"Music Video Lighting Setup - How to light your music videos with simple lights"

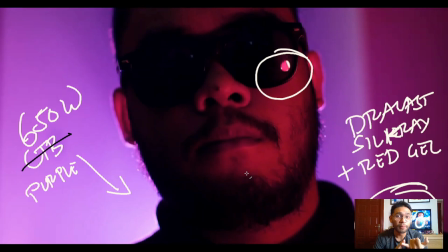487s
As you know, this is a rap music video, so the colors should pop, they should vary in order to make the music video more catchy.
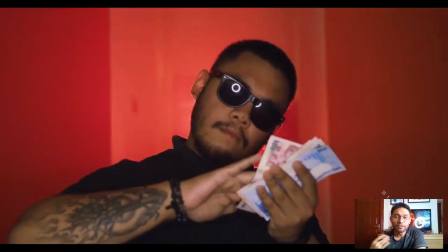495s
So, moving on. So this shot is using the same setup as this close-up and this opening scene right here. We still have the same 650 watts behind Billy, but instead of the CTB or the purple gel,
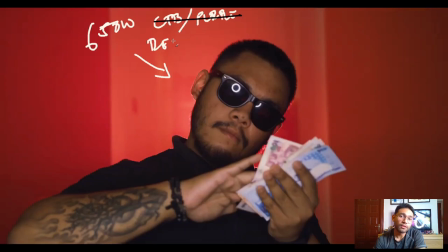512s
we replaced it with, you guessed it, a red gel. And then we still have the haze, of course. And then for Billy's light, instead of using the Dracast, we replaced it with a Ledgo ring light.
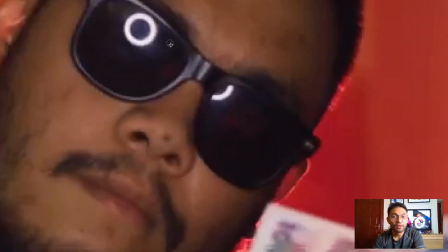534s
So that's the light that you see right here. That's the Ledgo ring light.
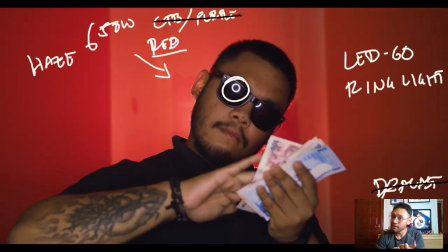542s
Again, I changed the colors, I changed the lights to have some variety within the scenes and to make the colors pop in order to make the music video catchy.
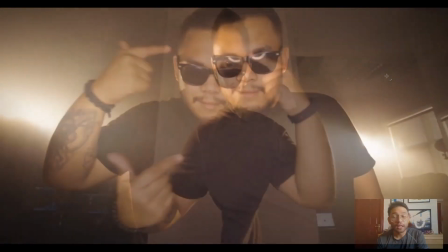551s
Okay, so moving on. For this shot, I moved the two 650 watts behind Billy right there.
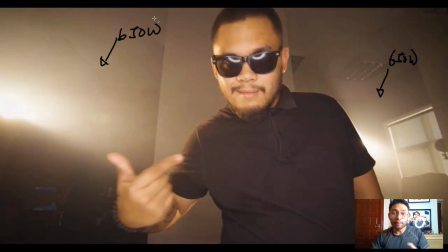560s
These are the two Arri 650 watts. I deliberately included them in the frame for special effect. As you can see, I also closed the barn doors a little bit and then tilted them diagonally so there would be some shape to the light that's hitting the haze. So there's the haze right there.
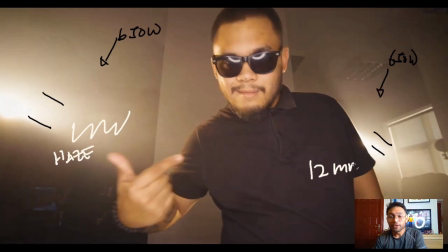580s
For my lens, I used a 12mm lens and then I handheld the camera. For the key light, I attached the ring light onto the rods of the camera, so whenever I move, the key light also stays with the camera, and it's also making a nice ring effect on his glasses.
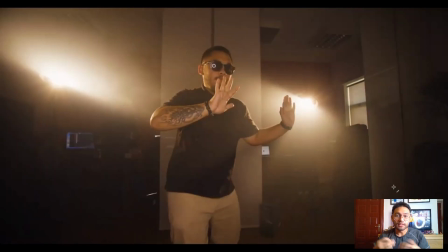600s
Alright, so let's go to the next image, which is the same thing, but you kind of see a wider shot of the setup. So as you can see, here are the two 650s with their barn doors slightly closed in order to have some shape into the light.
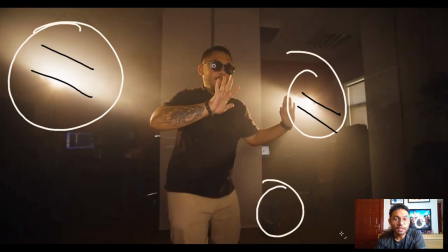619s
And then here is the haze machine that's blowing a lot of haze in the background. And then as you can see, I'm still using the ring light mounted onto the lens while I handheld the shot.
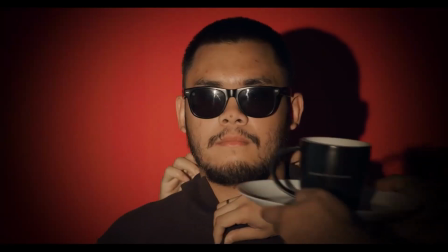634s
Okay, and then moving on. In this shot, I want to make it look like that Billy, or Dollar Bills,
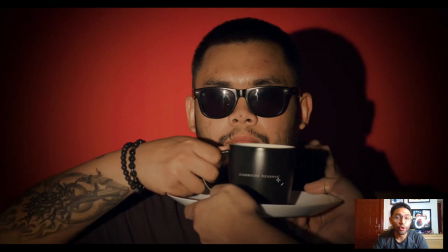641s
was enjoying the limelight, that he is enjoying all the attention that's given to him. So in order to do that, I used a deadlight and placed it right beside the lens. So if this is Billy,
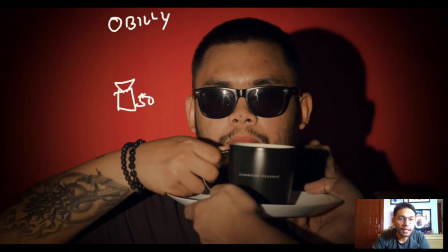655s
and this is the camera with a 50mm lens, the deadlight was right here. The deadlight was set to spot and aimed directly at Billy's face.
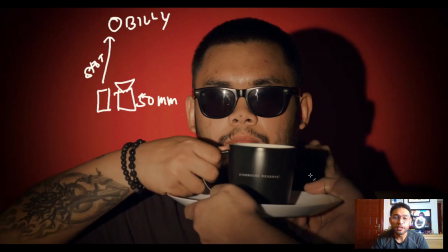668s
So you see the deadlight reflection on his glasses. Overall, it's creating a very unpleasing image, or an unflattering image, but for the purposes of the meaning behind the image, I think this works for me. Okay, so moving on.
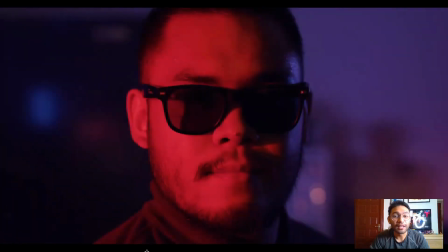685s
Alright, so for the final shot of this breakdown, what I used in this shot is an F&V LED panel set to tungsten, and then I added a red gel.
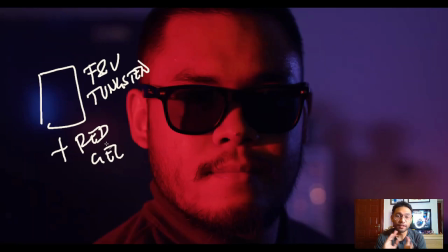701s
So the F&V panel, or the LED panel, didn't have any diffusion in it. It's just the LED panel with the red gel on top. So because it's an LED, it's creating this a little harsh and a little smooth at the same time shadows right here.
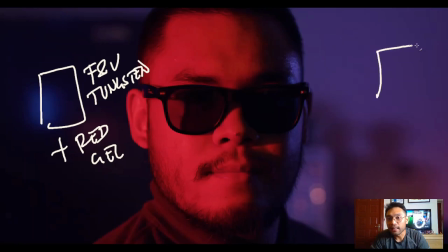716s
And then to the side, at the back of Billy, I had another F&V panel set to daylight with 2x full CTB. So it's creating this strong blue color.